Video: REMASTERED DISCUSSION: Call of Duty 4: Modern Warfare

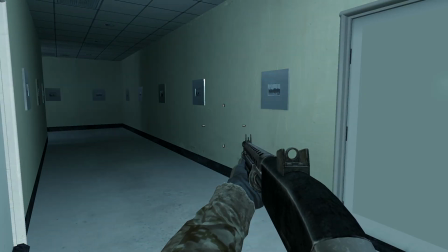6s
Last year I made a video on Call of Duty 4 Modern Warfare, just a year ago.
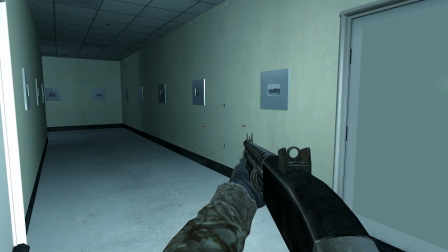11s
It'd be a bit foolish to remaster a video after such a short amount of time. In that video there were two big flaws. The first was a mistake I made when discussing the health system. The other was inadequately explaining why the grenade spam wasn't so great, although I thought that one spoke for itself.
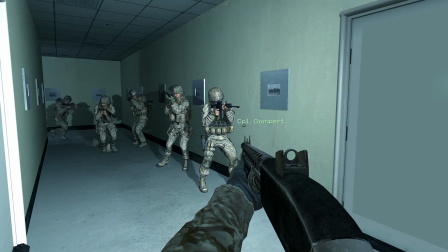25s
So for this video, I want the discussion to center around this question. What is an acceptable amount of change for a remaster?
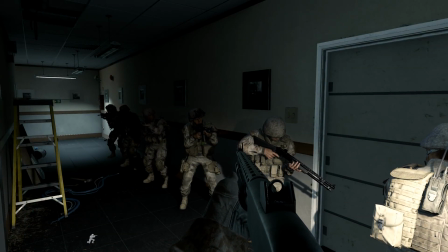32s
When you remake something, you are starting from scratch and creating something that is akin to its namesake, but with the more modern stylings of its creator.
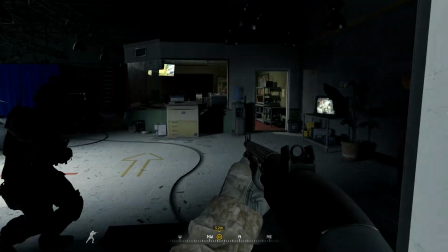39s
When you remaster something, you are taking an original work and providing further and more modern polish to it, while keeping the spirit of the original.
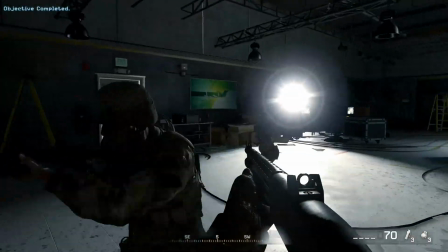47s
Call of Duty 4's remaster is largely a graphical remaster, so there really shouldn't be much for me to talk about.
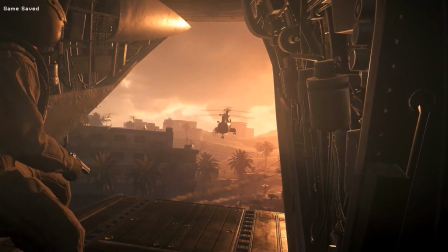52s
And there wouldn't be, if it wasn't for this scene. I didn't know the extent of the changes until I saw this scene in a video.
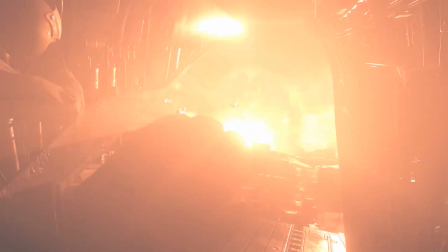58s
The Nuke Scene in Modern Warfare is its most iconic scene. It's supposed to be shocking because the main character just died.
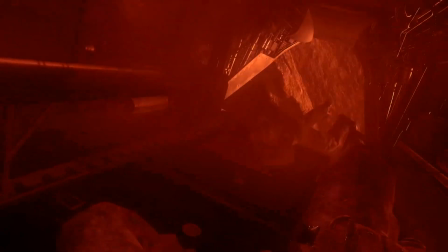64s
A main character we've only been piloting for 4 levels, and it misses the opportunity to have the death actually look like the real death for that added immersion.
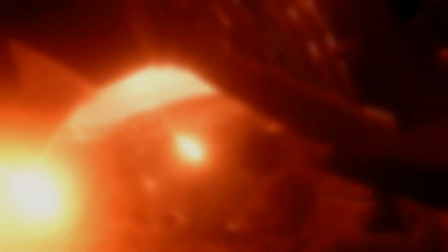72s
Point is, if the objective of a COD 4 remaster was just to graphically remaster the original, while keeping the spirit of the original game, then why has this scene been changed?
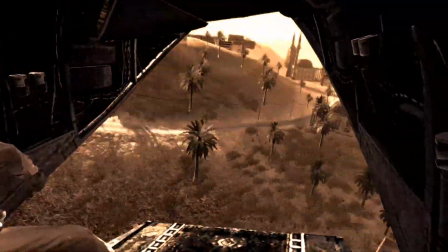80s
In the original scene, Jackson watches the airman get flung out of the helicopter. He is a passive participant.
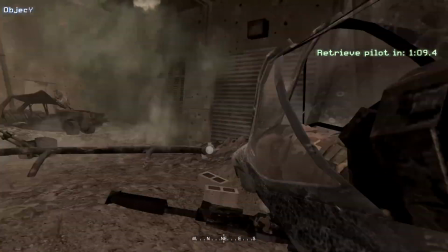85s
There's no questioning how heroic Jackson is because just moments prior he personally pulled an injured pilot out of a helicopter, but that's not obvious enough,
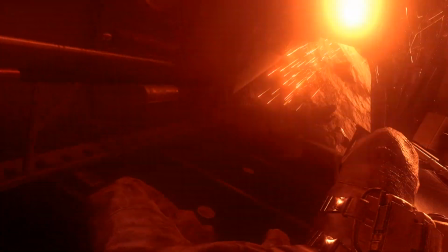94s
so in the remastered version he is now an active participant, attempting to save the airman, who also gets flung out.
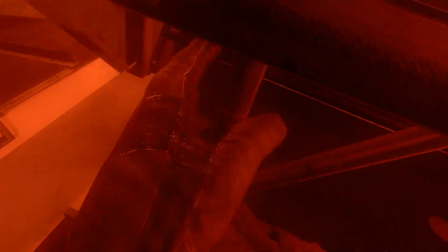100s
The entire meaning of the scene has been completely changed due to this.
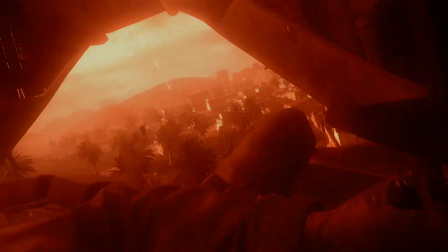103s
Jackson has now been made to look more heroic, the scene is more dramatic and tragic, and the scene is more quote-unquote exciting.
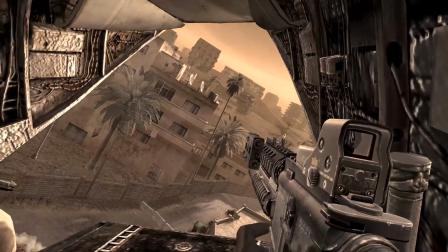109s
However, this is a change to the original spirit of the scene.
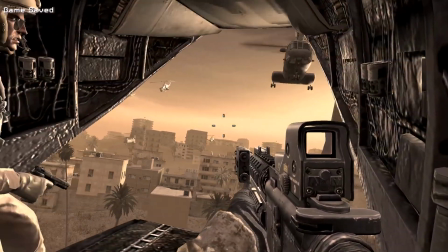112s
For one thing, if the original developers had intended for the scene to play out like this, then they could have done so, because the original game had first-person animations.
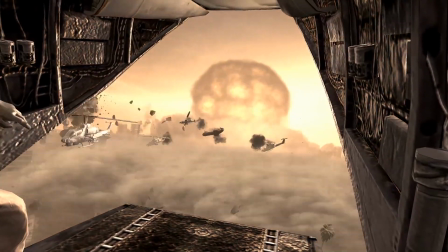119s
And if they didn't because of the limitations of time or budget, that's still a reflection of their art.
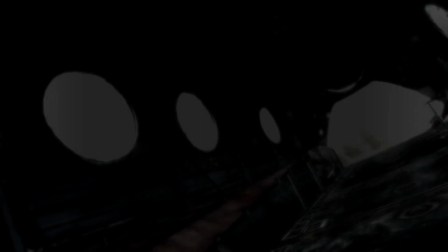124s
However, even more egregious than this is the following level. In the original, it is dark and cloudy.
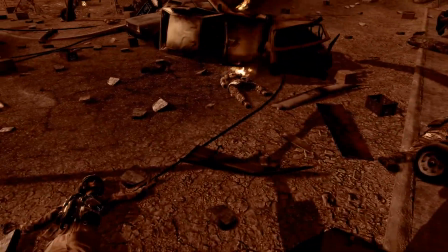129s
Jackson is entirely alone, passing the bodies of his compatriots and the pilot he had saved moments prior that had trapped them in the radius of the explosion in the first place.
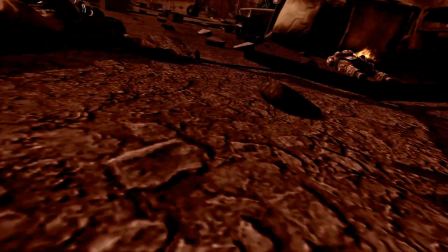138s
Jackson is diegetically implied to be stronger than all the other soldiers,
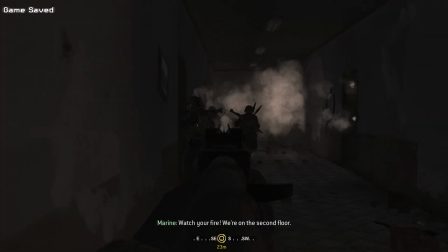142s
by him shrugging off bullets and being expected to do everything from clear rooms, fire the javelin, and take out the anti-air single-handedly.
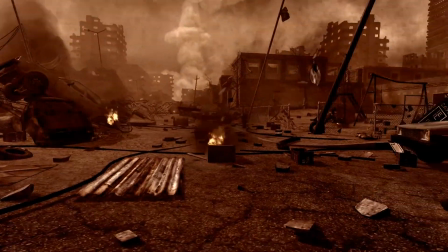148s
So it makes a degree of sense that he is the last Marine to go down. In the remastered scene, things are less cloudy.
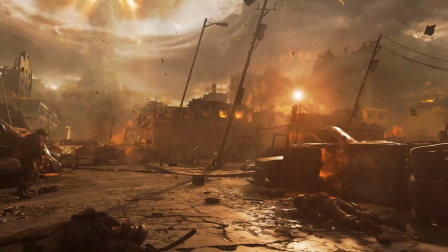155s
The explosion is more prominent. His fellow soldiers are now dying around him instead of already being dead, and worst of all,
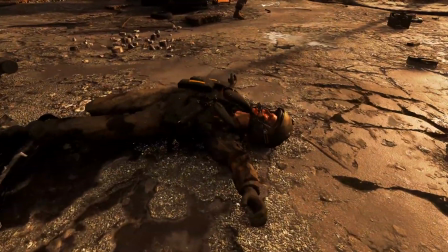161s
they include the stupid audio stinger that is entirely composed of effects from an unsettling genre from an audio library.
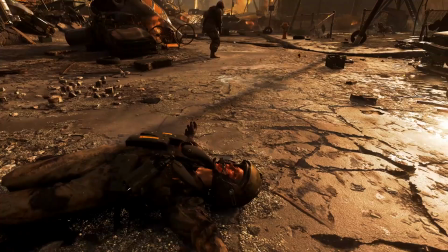174s
Dying in a nuclear explosion was plenty dramatic for 2007,
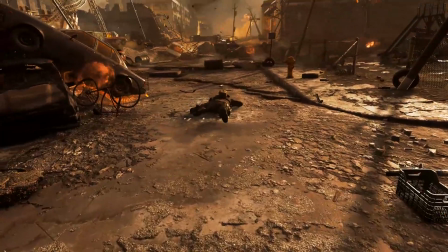178s
but in 2017 it has to be amped up because modern gamers are just too stupid to recognize the emotional importance of this scene.
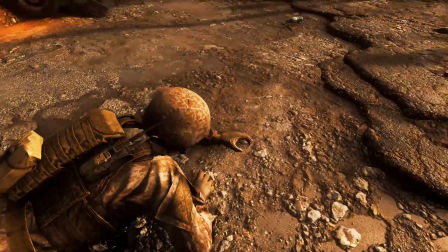185s
I didn't actually think it was possible to make Modern Warfare more insulting to people's intelligence, but here we are.
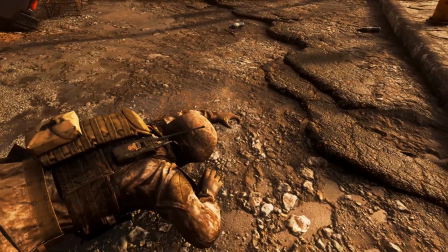190s
And yeah, this is a remaster after only 10 years. Did we need this? Did we want this?
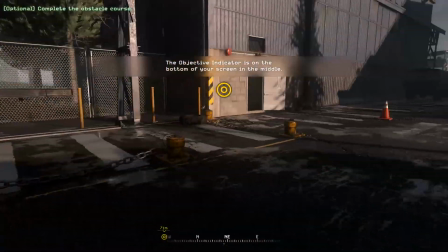196s
Who wanted this? This isn't the only change present. The tutorial level has been extended to include originally cut content.
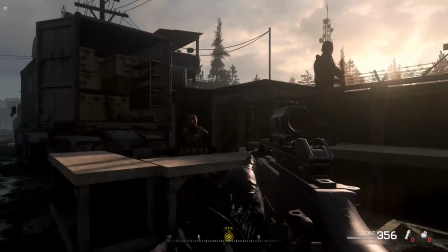202s
It is optional, sure, but maybe consider that it was cut for a reason. You see, explosives and maneuvering are things the player can learn and experiment with in the cargo ship mockup.
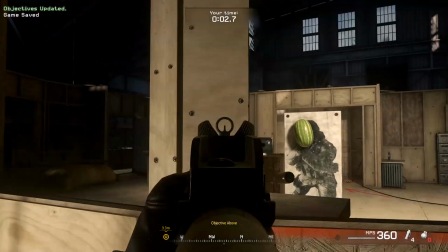211s
It's one of the reasons that it's so popular, and one of the things I respect.
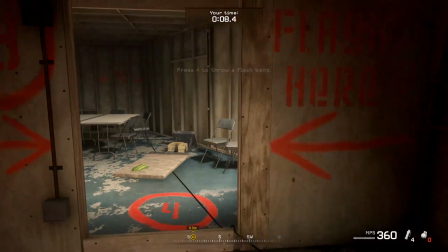215s
Modern Warfare actually provided you with material that it doesn't extensively cover in its tutorial for you to learn about on your own while playing the game.
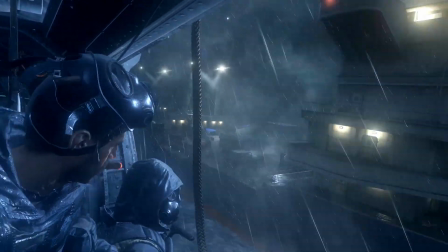224s
Other big changes would be minor pacing changes in cutscenes, the biggest offender being the first level near the end.
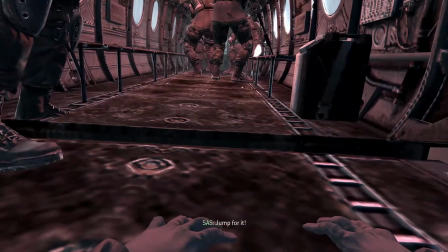230s
In the original, Soap jumps to the helicopter but barely makes it. He's hanging on and starts slipping.
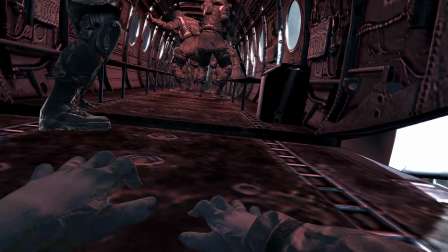235s
It lasts just long enough for the player to recognize the danger before Price steps in and saves Soap.
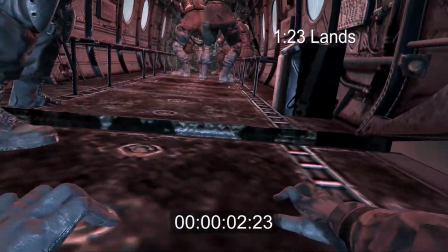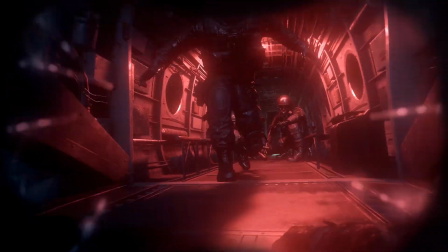247s
Now it's almost immediate that Price springs into action. The player isn't in danger long enough to even recognize it before the danger is very clearly over.